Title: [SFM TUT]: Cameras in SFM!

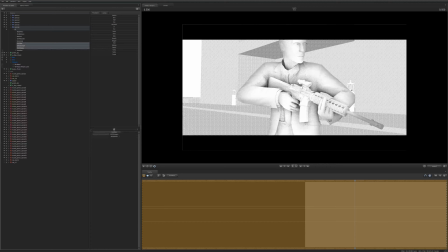I'm not entirely sure what the bias does, but the strength is obviously the most, it's probably the most self-explanatory. Controls how strong the screen space ambient occlusion is going to be. You can see the shadows get a lot darker around the edges and kind of
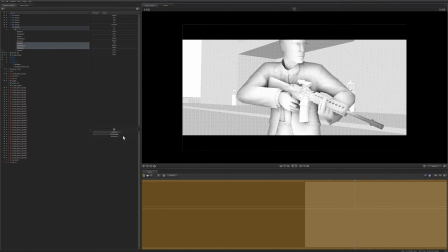and in areas of shadow, and we get a lot, we get some darker shadows around the edging. If we don't like that, we can control the radius of the screen space ambient occlusion with this last slider here, and that'll control the radius.
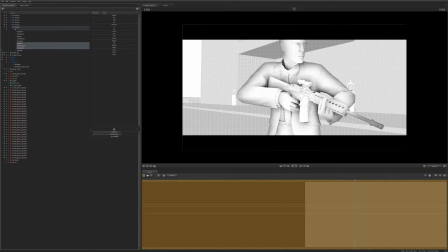So yeah, again, for me, these aren't exact sciences. I usually end up messing around to whatever kind of looks good. I do have a couple defaults though for kind of an outside setting, like a sunny day, or if a character is outside,
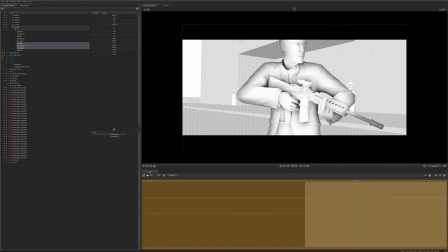I will set the AO strength and bias to somewhere around this. To much higher settings, and then I'll decrease the radius just a hair. And then if we're like indoors, if we're in an indoor setting, we'll decrease these,
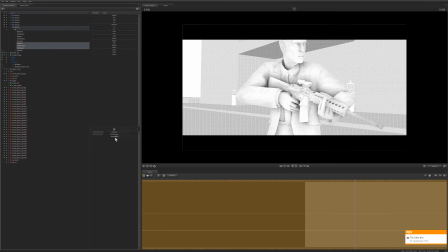or maybe even leave them at default and maybe increase the radius just a little bit, ever so much.
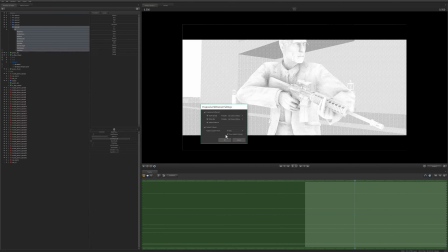And that's it. That's a bare bones explanation of the camera settings.
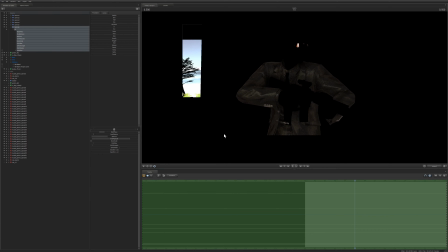And now we're going to take I'm just gonna kind of ramble about cameras for a little bit. I'm gonna go ahead and set up a camera for this scene. I do have a few presets that I may use for reference,
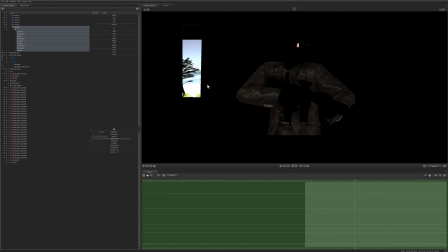but I'm going to go ahead and set up a camera from scratch and just kind of walk through my thought process when setting up a camera. You'll notice I don't have any lights set up. I do have a lighting set up, and I will talk about that maybe in another video, at least not right now.
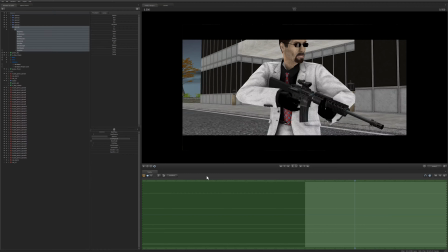I'm going to be focusing on the camera. So let's do it. So another thing I forgot to mention with the field of view setting slider is that there are some presets. There are some preset sliders for the field of view of cameras.
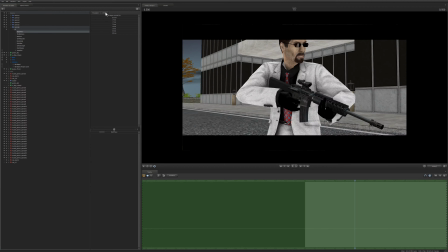They are set to mimic real-world lenses. So if we select our field of view option here in the camera,
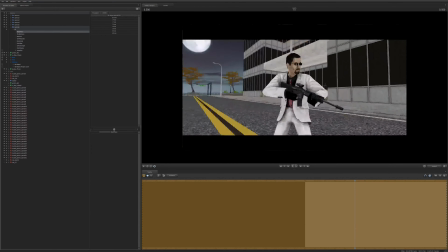and we go over here if we go over here to the lenses tab, we can see we have some presets here.
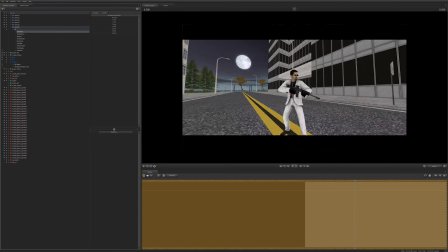And if we fiddle around with them, we can see that they change the field of view of the camera.
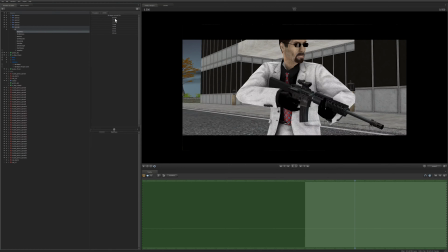And again, these sliders, minus the 90-degree vertical field of view, are set to mimic real-world lenses. So we have
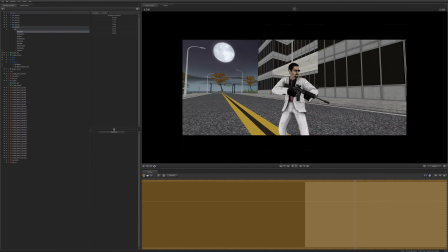10.8, 14, 17, 24. These are good for your wide-angle shots.
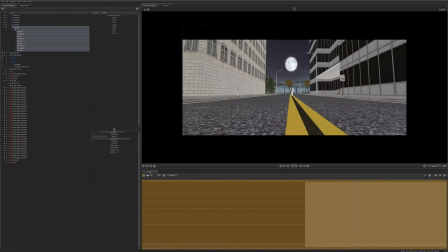So if we want to get a wide angle of Mr. Freeman here, I'll go ahead and select the whole camera, and this is the 14mm preset.
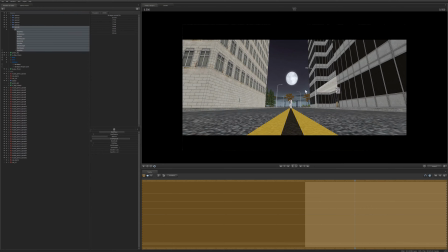Then we could do something like this. This would give us a very wide shot with Mr. Freeman down the center, with the buildings off to the left and right, covering the thirds, with Mr. Freeman and the moon straight in the center.
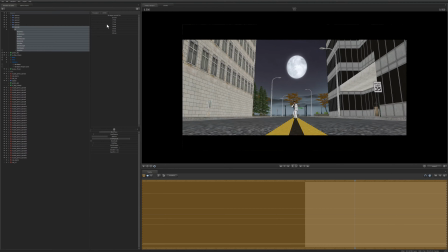We could cut out a little bit more with the 17, cut out just a little bit more, get a little bit more focus on the center,
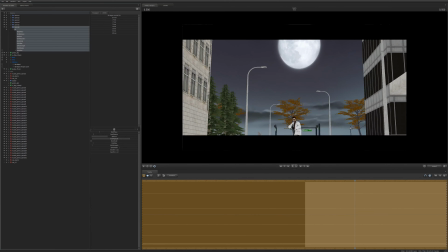using the 24mm, and then we have our 35 and
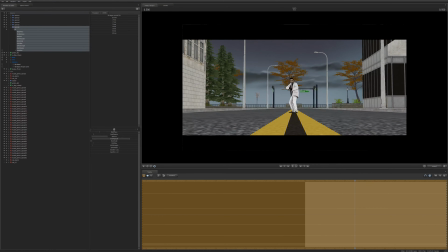50mm. These are good for your medium shots, so if we wanted to get
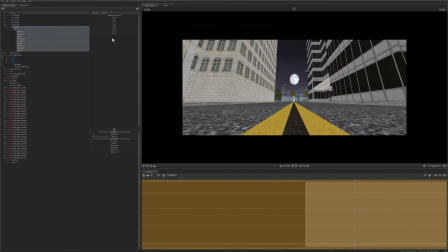again, if we were at a distance, we could keep increasing the range.
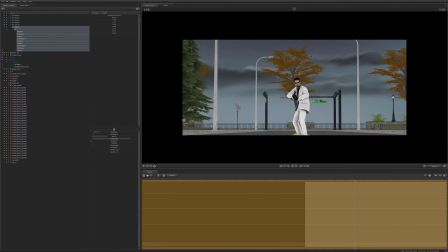We could go from a 10mm to all the way to 108. 108 and your 85, these are good for close-ups, showing up things at a distance,
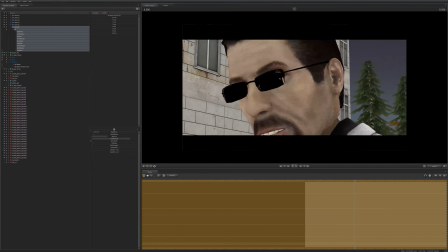or if we needed to get really close in on a character, show a specific detail, get a tight shot on a face.
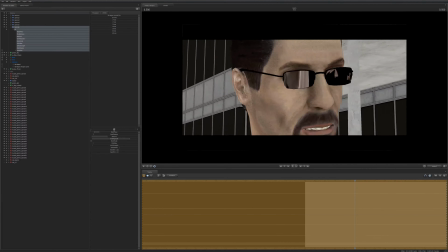Right here we're pulling off some kind of Michael Bay deal where we get a nice telephoto rotation
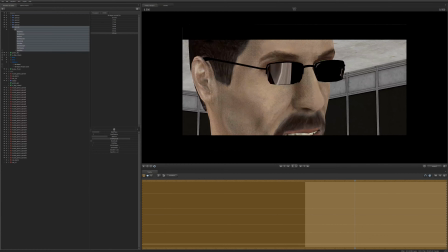with focusing purely on the face.
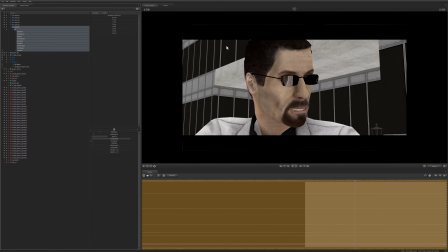So yeah, your 85 and your 105, these are good for close-ups, showing things in the distance or getting really up close and personal.